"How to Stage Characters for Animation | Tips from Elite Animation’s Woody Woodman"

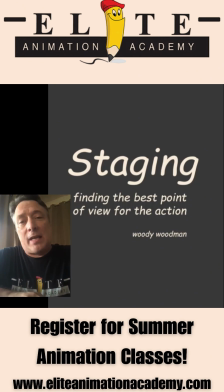[0:09]
Hello, I'm Woody Woodman from Elite Animation Academy, and today we're going to be talking about staging, making sure we find the best point of view for the action. So I had my student draw from life.
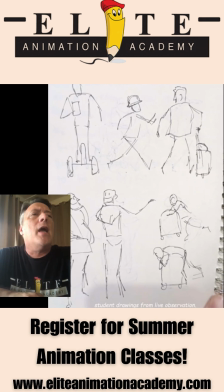[0:23]
He went to an airport and he did these little doodles and sketches, but there wasn't a lot of information in some of these sketches. So I took this one here with the couple. They're having some kind of argument, rushing for the gate.
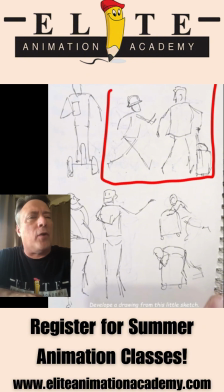[0:39]
And I couldn't tell if it was from the front view or the back view in the sketch. So I asked the student if he could work it up, draw it a little more detail in the drawing.
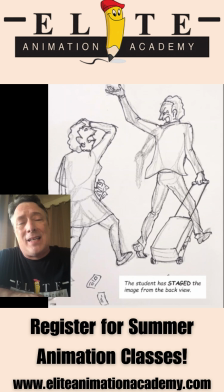[0:51]
And I could tell now from the back, it's actually not staged very well. Notice the faces of the characters are turned so far around so you can see their expression. It doesn't look natural. And the woman seems to be holding some tickets.
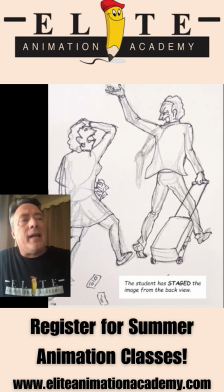[1:11]
She's losing the tickets. And again, it's hidden behind her body. So this may not be the best way to look at that subject. So we have to find better staging.
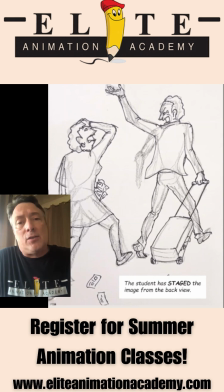[1:24]
Well, the first thing that I did, I took his drawing and I simply traced over it.
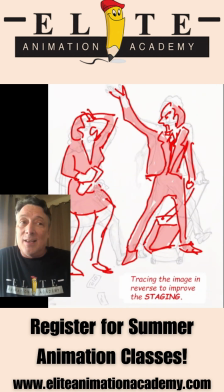[1:31]
This is a quick sketch, but I reversed it. So I literally drew now you can see the characters' faces. It looks a little more natural, and the staging is better. But the story isn't as clear or as strong as it could be, because I can't really tell why he's yelling at her.
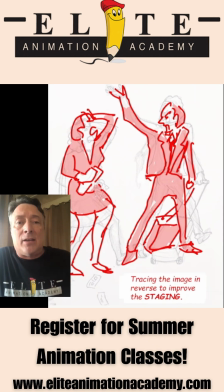[1:49]
It's not that clear yet. So what I did then was I would take, I'm going to start over, okay? I'm going to go back to the gesture process.
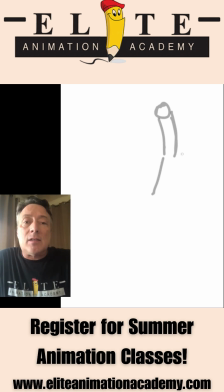[2:03]
I'm going to gesture a little set of characters, trying to find, again, the best angle and get the movement, whatever their gesture or their body language is. And I'm going to add some other elements that will better
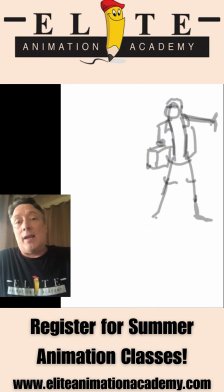[2:21]
tell the viewer why he's yelling at his wife or girlfriend here. So I've reversed his hand. Now I have the left hand, he's sort of gesturing to his wife, come on, let's go, we're late.
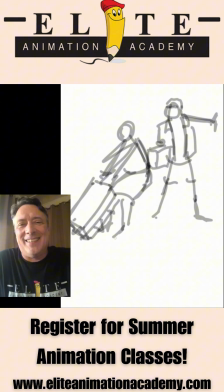[2:37]
But I gave him a small bag. See, he's got an easy bag to carry. And I don't know, I'm giving him sort of a Hawaiian, luau shirt,
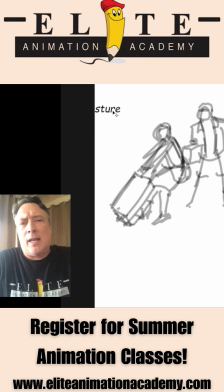[2:52]
just working out the basic pose and getting that body language so that it looks like he's in a rush.
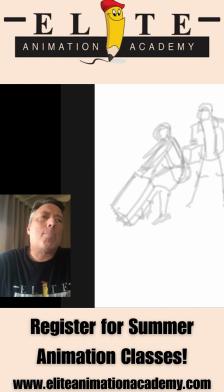[3:00]
He's upset. I moved him over a little bit to give more room for the wife. So now when you look at her body language and her gesture, she's carrying a load.
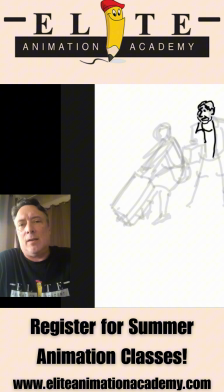[3:15]
So she is really pulling this massive, heavy bag, and it's going to have clothes coming out of it. Things are falling off it. But get that gesture. When you're doing a quick drawing, you want to get that body language. And of course, you want to have a strong silhouette.
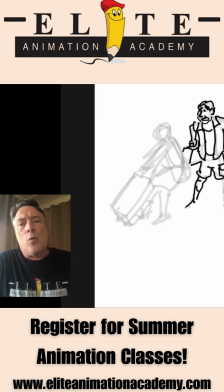[3:36]
So you want to make sure that those two characters, we're looking at them from the best point of view. That's what you're trying to get when you're trying to work out the staging, whether you're doing cartoons, illustration, or storyboards for animation, okay? So this is just a rough sketch.
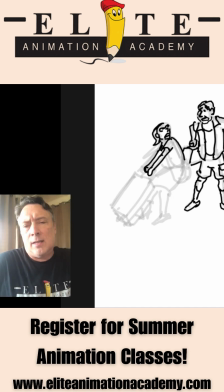[3:55]
And once I work out the basic rough, then I'm going to work over it.
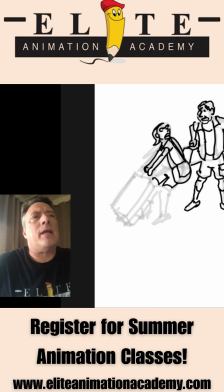[4:04]
Okay, that's the gesture. So even if you're working from life and it's going to be quick, make sure you get the information that you need.